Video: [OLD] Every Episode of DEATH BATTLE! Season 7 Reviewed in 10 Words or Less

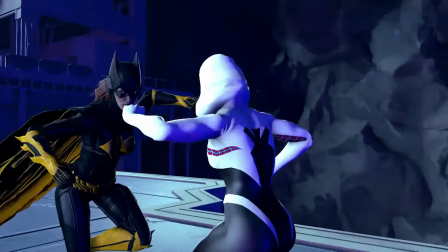But the animation is the actual reason this episode scores so low.
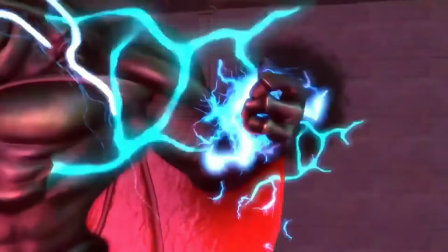It's done by the SFM team, and now we know that this team, as godlike as their good stuff is, is still human.
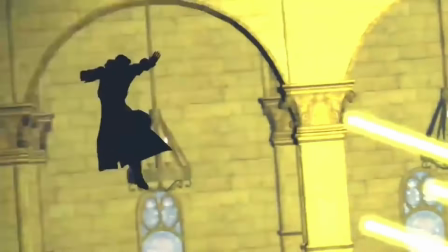To put it plainly, this episode was not for them. They do their best when the characters have tons of abilities and are able to chew the scenery,
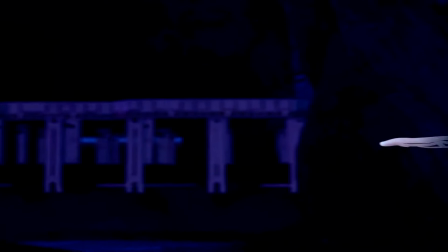not intimate close-quarters combat that tries to be cool but feels like it's written by a troll playing call
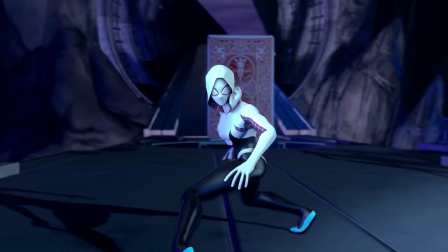of duty why is barbara such a jerk in this fight i guess i'd be too with
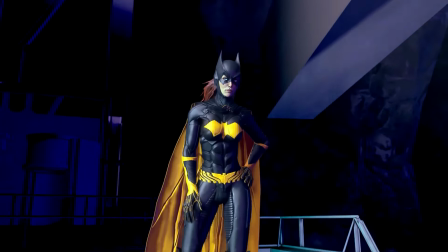a face like that
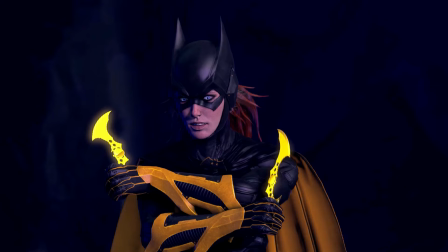because this is sfm jank and awkwardness is always inevitable but since the team is clearly working out of their comfort zone literally every
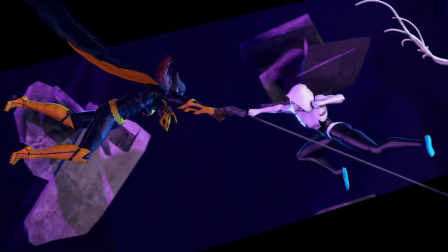movement in this fight is janky and awkward which is especially bad for close quarters combat the models are too floaty and lack weight not helping is
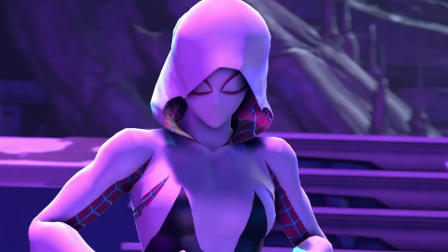the overabundance of unnecessary slow motion. Though admittedly, Gwen's custom model looks pretty good.
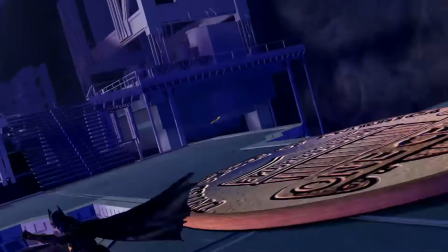I'm aware the SFM team chose to do this one, but that does very little to justify this fight being 3D, and it feels like a waste of their talents.
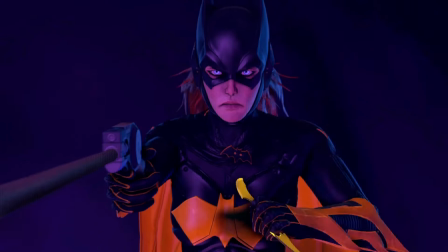If they went for an in to the Spider-Verse aesthetic, I'd get it, but they don't even attempt to do that. Even the death stinks.
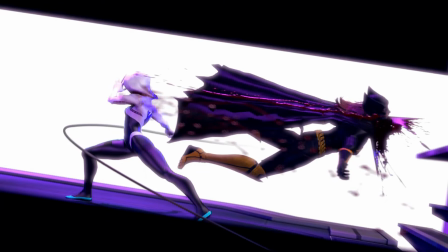It was almost cool, but then it got ruined by Barbara's unintentionally hilarious post-mortem face.
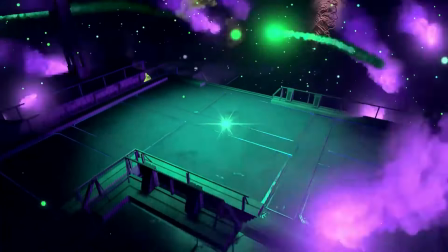Best of all, the choreography has even more stupid moments than Lara vs Nathan. It pisses me off so much that I'm not even in the mood to do my Plinket impression.
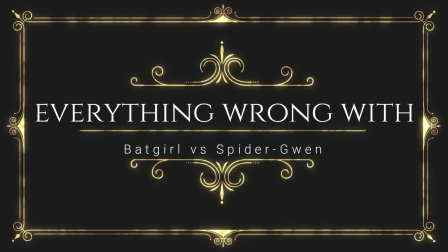Ah, who am I kidding? Why did Barbara immediately try to kill Gwen?
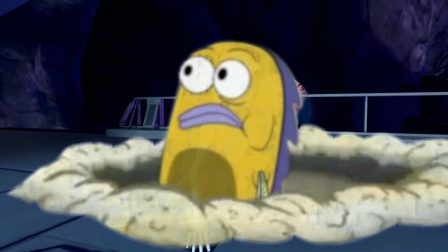Why didn't she let her explain herself?
This isn't the chum bucket.
How does Barbara keep cutting through Gwen's webs?
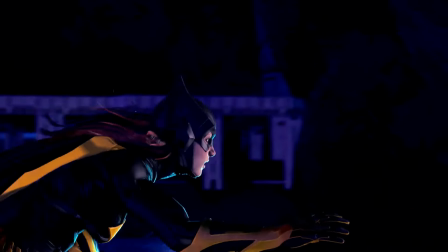Aren't they stronger than steel? What was the point of this shot with the electric baton?
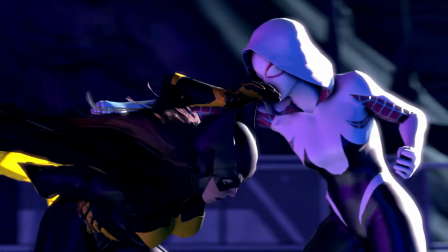It doesn't come into play later, so why show it at all? Why does Gwen let Barbara slowly put this weapon on her chest?
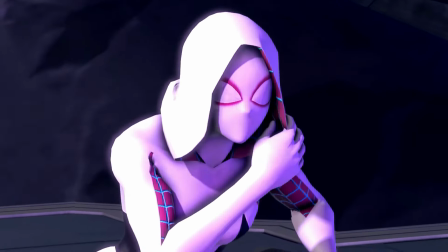Here, hold this.
How come when Gwen goes invisible, Barbara just waits a few seconds and then throws the batarangs?
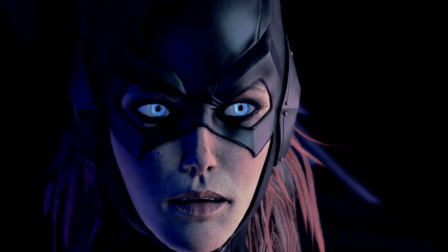Did she think Gwen would still be standing there? Isn't she supposed to be some kind of computer genius?
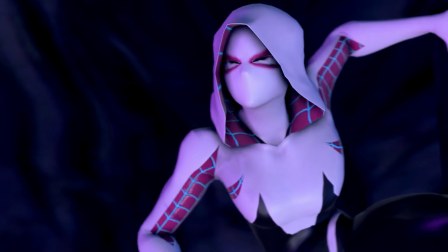Why does Gwen catch the batarang and not immediately throw it away? It's obvious she knows it's dangerous.
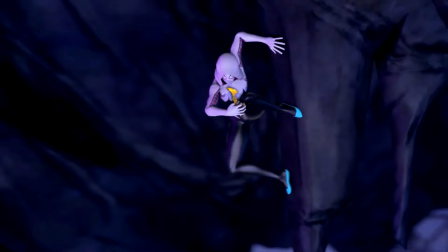What happened to your spider sense?
I shouldn't have done that.
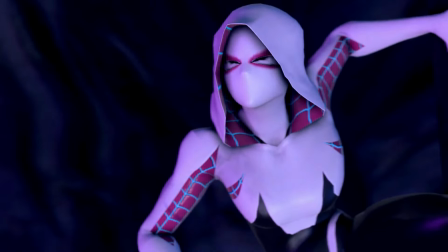It's no time for thinking, it's time for running.
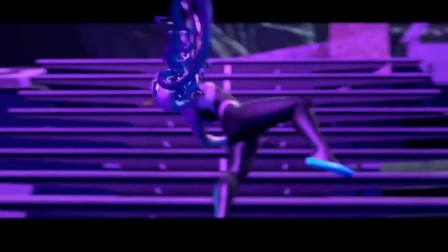So I better move my feet and get the heck out of- Why is Barbara's hand stuck here, but then unstuck in the next shot?
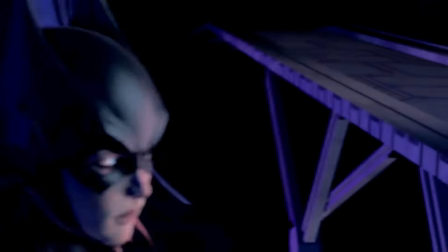Why did Gwen spend the entire fight running away? Who the hell would want to launch a fight where one of the character's superpowers is running away from their problems?
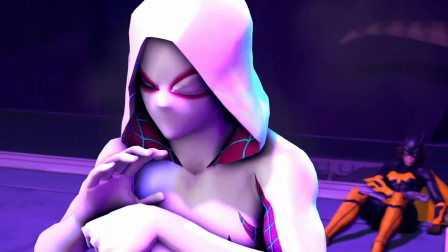Oh. It's obvious Gwen had her ass kicked the whole fight just to hide the fact that this result was obvious from the get-go.
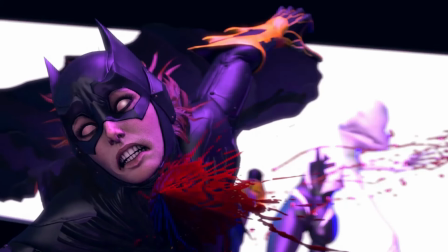Gee, kind of like another fight with a bat and a spider. Why does this episode exist?
Gwen was no match for her stellar intelligence.
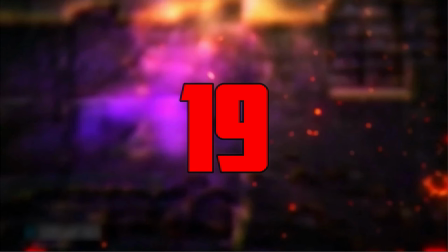Which made this pretty close. You sit on a throne of lies. I'm Chris Hansen with Dateline NBC, and we're doing a story on adults who try to meet teens online.
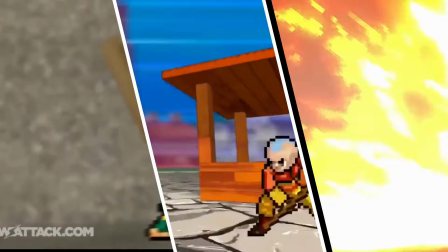Zuko vs. Shoto Todoroki. One episode. Why can't we get just one good Avatar episode on this show?
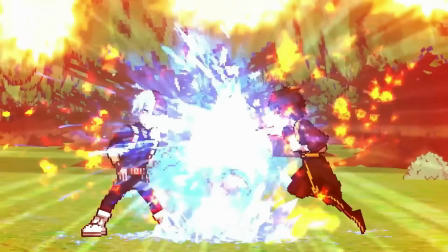Three strikes Death Battle, you're out. You know what sucks the most about this one? Unlike the previous entry, I, like many, actually wanted Death Battle to do it.
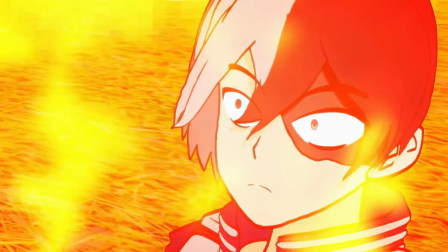Sure, it's not that fair, but it's absurdly thematic, which I've always found to be the most important aspect of any matchup.
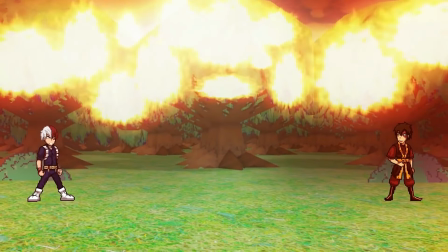When this one initially came out, I probably would have put it at the bottom due to how disappointed I was from the missed potential.
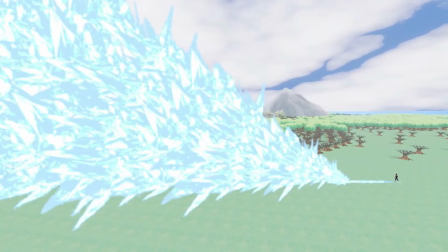But after some rewatches, there are some genuinely good aspects I can't ignore.
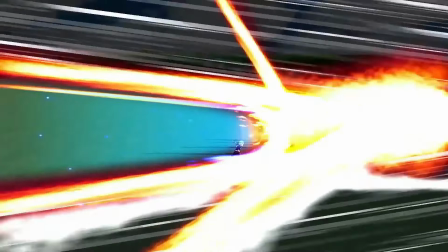Like with Aang vs. Ed, the effects work on the bending is stunning, and the clashing colors of fire and ice is eye candy, and so is the hand-drawn stuff.
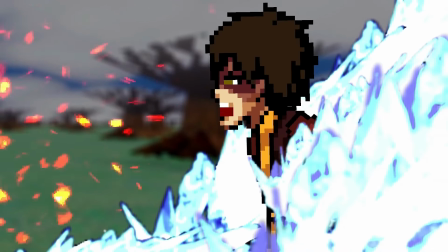Well, most of it anyway. The voice actors did a great job, which is a given in Zuko's case since they literally got Dante Bosco.
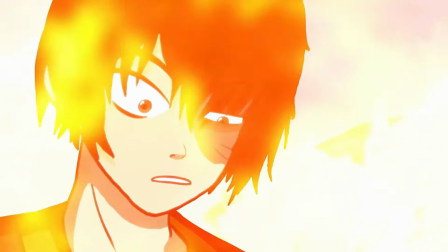They didn't even have to hide it this time. Frozen Fire is one of the best tracks we've had, the just like me moment was perfect, and the ending pun is one of my favorites in the show.
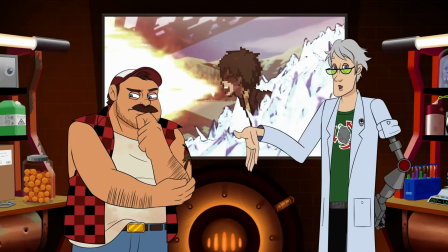Not because of the pun itself, but specifically the character acting of Boomstick trying to come up with a pun, feeling giddy when he figured it out, and whizz his eye twitch.
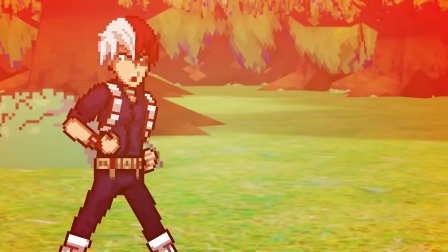Good shit. But here's where we get to bad shit. Another similarity this episode has with Aang vs. Ed is the setup.
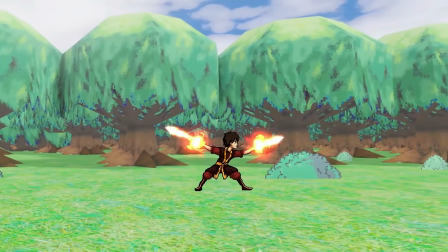Now some of you might be thinking, why do you reviewers focus so much on the setup? It's just two characters beating the shit out of each other.
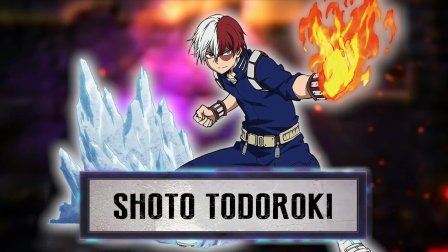No, it isn't. It's two well-known beloved characters with dedicated fanbases beating the shit out of each other.
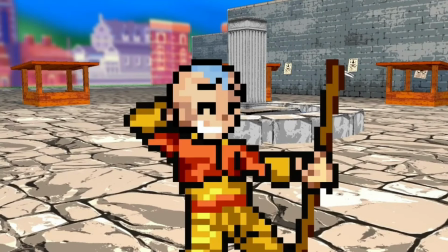It's why Aang vs. Ed is so infamous.
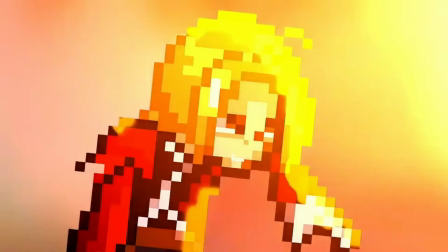It turned one of the best shounen protagonists into a glorified short joke and made Aang, someone who spared a literal tyrant, say he had no choice when fighting a random guy on the street.
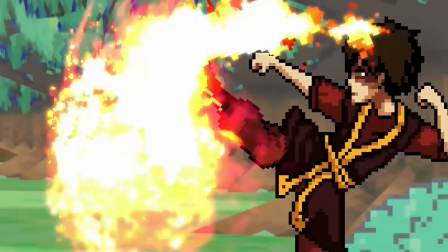For this episode, why am I supposed to buy that Shoto, one of the most level-headed members of his class, would try and kill someone over a mistake?
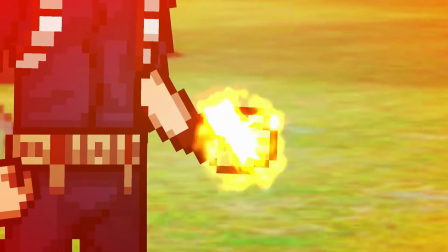And why does he still have daddy issues if we're looking at him at his prime? Remember when we thought this season was going to have good puppet animation?
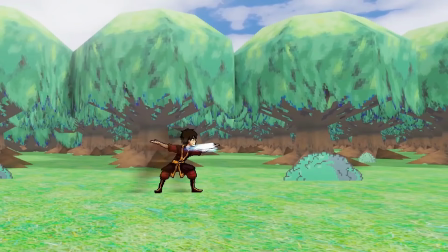Those hopes went poof the minute the sneak peek dropped and we saw Zuko firebending. It looks awful!
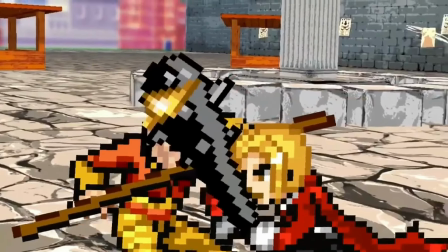Even the JUS sprites used for Aang look better.
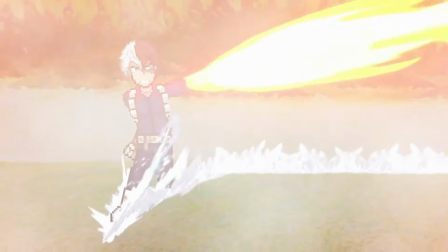The stiff and lifeless movements are especially noticeable when using two characters whose fighting styles are all about using different stances.
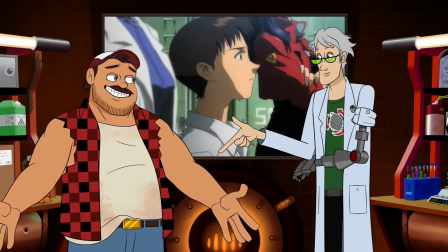And to round out our list of complaints is the analysis being weighed down by a whopping six Boomstick's dad jokes. Look, I get it. It sucks having a deadbeat parent, but that doesn't mean it's immune to the same principle that applies to all jokes.
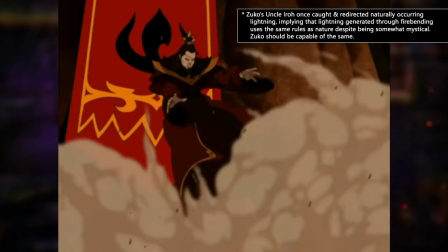After a certain amount of repeats, you're going to get groans more often than laughs.
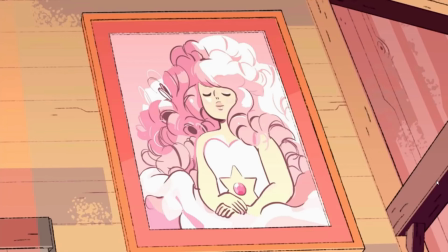At least these jokes are all confined to one episode, and not permeated throughout a season, because holy shit, that would be awful.
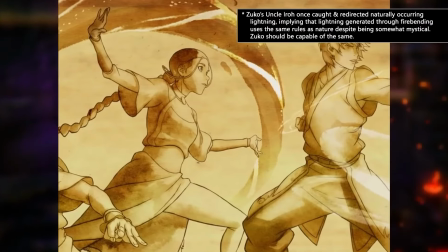But that's small potatoes compared to what they did to Wiz. Just, ugh, just watch.
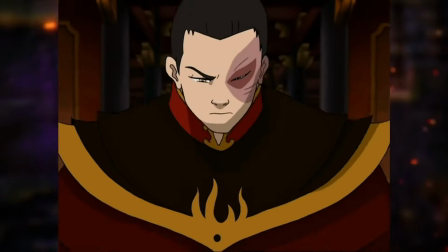Now that he's the fire daddy, uh, lord.
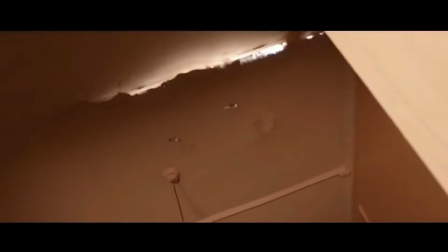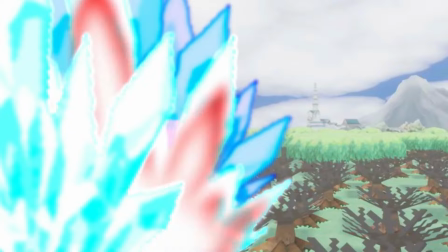Did the crew seriously forget that Zuko, in a majority of his media appearances, is 16?
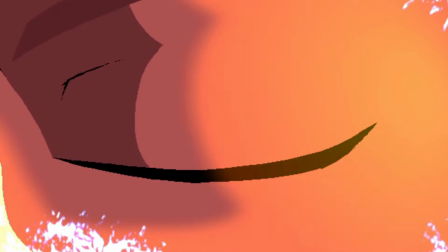How did not one person think this would be a problem? If you want to show Wiz is bi, that's all fine and dandy, but not like this.
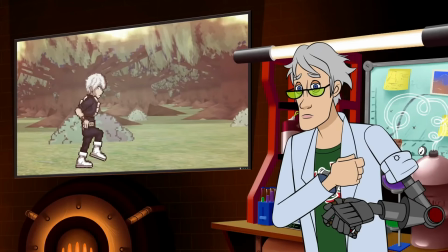I know Zuko is a fan favorite, but there are better options from this season for Wiz to simp over.
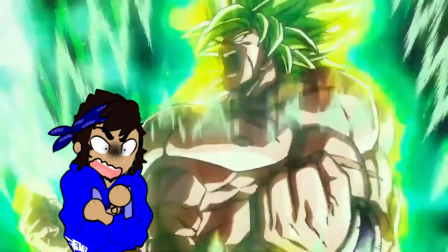Like Broly, for instance. Heck, I know I do. Oh, I mean... No, down, boy.
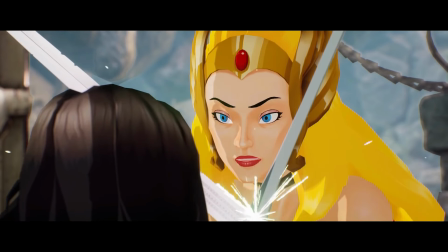Magical lazy writing. She-Ra vs. Wonder Woman.
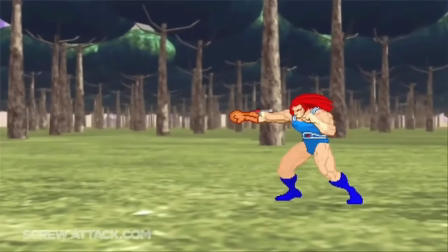Remember how fun, cheesy, and interesting the last He-Man fight was? yeah, throw all that shit out the window, cause this episode stinks.
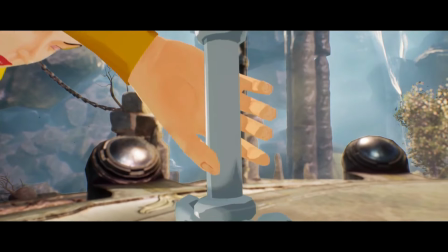The only reason it's higher than Zuko vs Shoto is because I had a personal stake in that fight and came out incredibly disappointed.
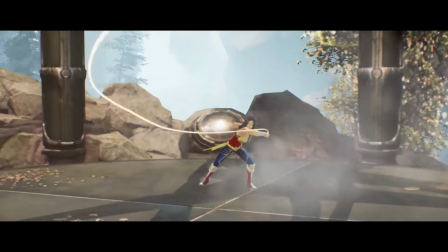This episode just leaves me bored. We've ragged on this one a couple times already on this channel, and for good reason.
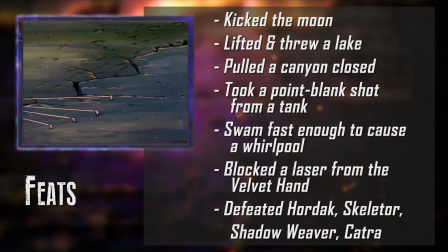We do get some moments of Wiz and Boomstick being baffled by She-Ra's powers, but it's not nearly as memorable as the banter for He-Man's analysis.
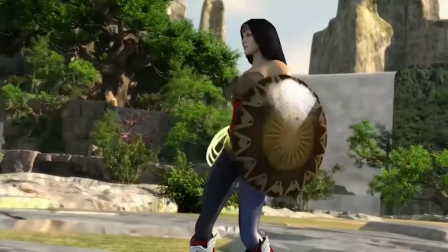To this episode's credit, it's not as boring as Wondie's last appearance. It's actually worse.
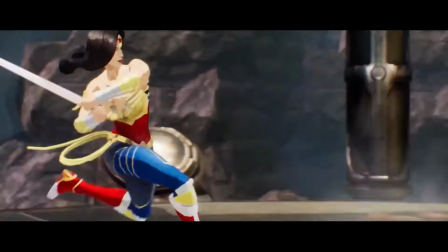While the visual upgrade is obvious and incredibly welcome, looking pretty doesn't make up for an absence of interesting set pieces or choreography.
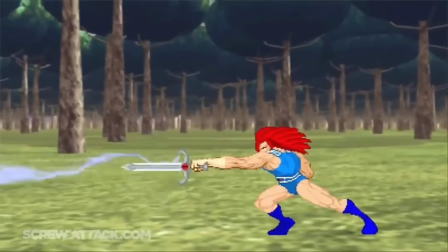Nah, too easy. In He-Man's episode, we had cheesy dialogue that called back to the 80s and a freaking mountain getting thrown.
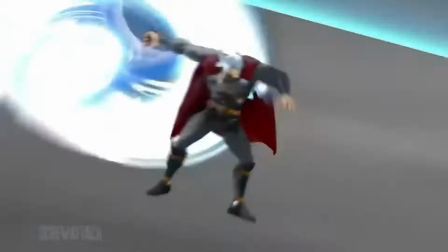In Wondie's last episode, there were storms, explosions, and Thor deciding to go higher by destroying the goddamn moon.
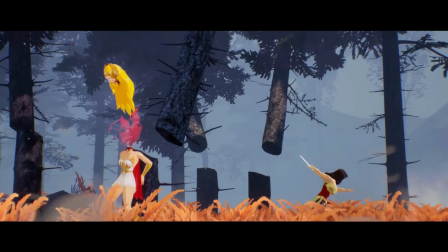Here, Diane's plane blows up, a couple trees get cut down, and that's it. What a poor way to show off these two characters' immense power.
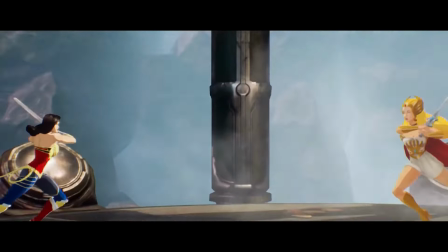We don't even see She-Ra's sword transform into wacky-tacky 80s shit. The characters themselves aren't even likable because of how ridiculous their lines are.
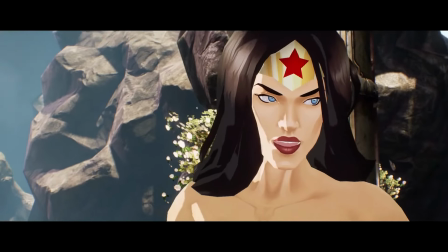Where does Diane get off saying, compared to an Amazon like me,
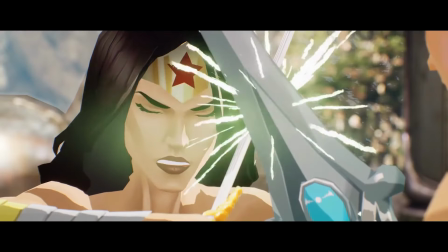you're just playing dress-up, and then immediately saying, get over yourself, you hypocritical asshat.
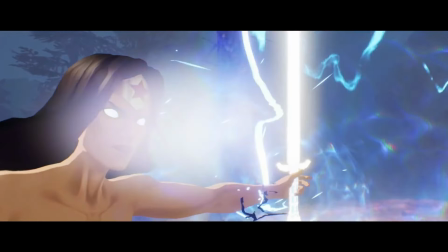If they really wanted to make decapitation look impactful, then why not show a close-up of She-Ra's atoms getting split, followed by an atomic explosion?
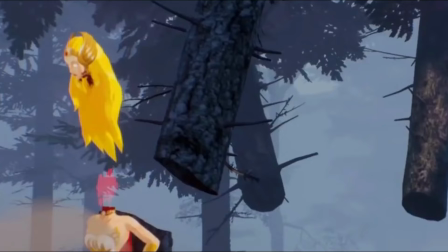Also, have her hair get cut as well because this makes no damn sense.
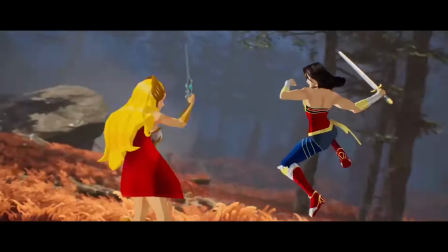Its score isn't lower because, like I said, this episode does look amazing, the voices are fitting, and this one sequence of the force is actually really great.
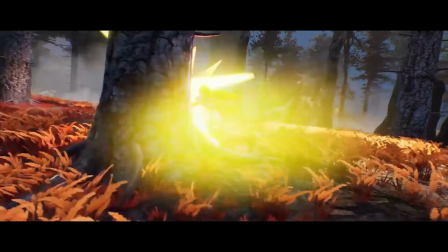Other than those aspects, this episode was not worthy of the princesses of power. Clever Melee reference, at least.
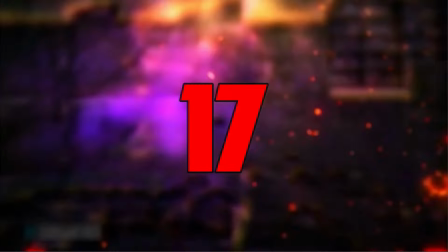I said are you done with that anime shit? How could I be? I haven't won 8 gates yet.
Sanji vs. Rock Lee
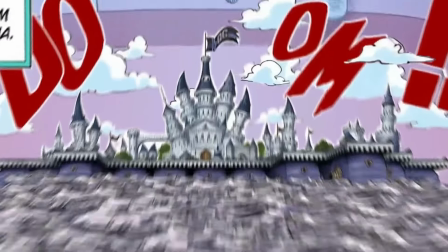Okay, on the one hand, the analysis once again does a great job of bringing life to comic-slash-manga panels, Boomstick using the drunken style is funny, the puppet animation has some great choreography,
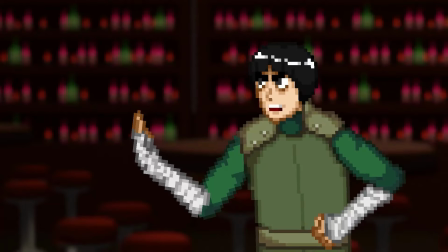handsome Squidward meme, and a beautiful climax that's almost completely hand-drawn. On the other hand, Rock's custom sprites are awful and make him fat, Rock himself is incredibly out of character in the opening,
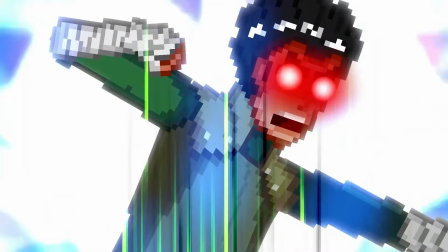his face turns red despite saying the curry is mild, the drunken style takes up too much time, the gates are flown through way too fast, most of the dialogue is cringe, and the acting is no better.
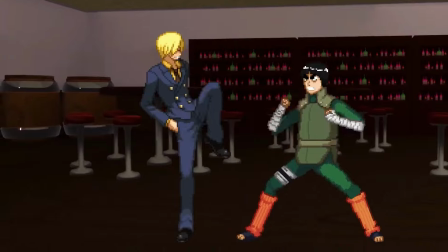The latter is really unfortunate, because it's not like these guys are bad actors on their own.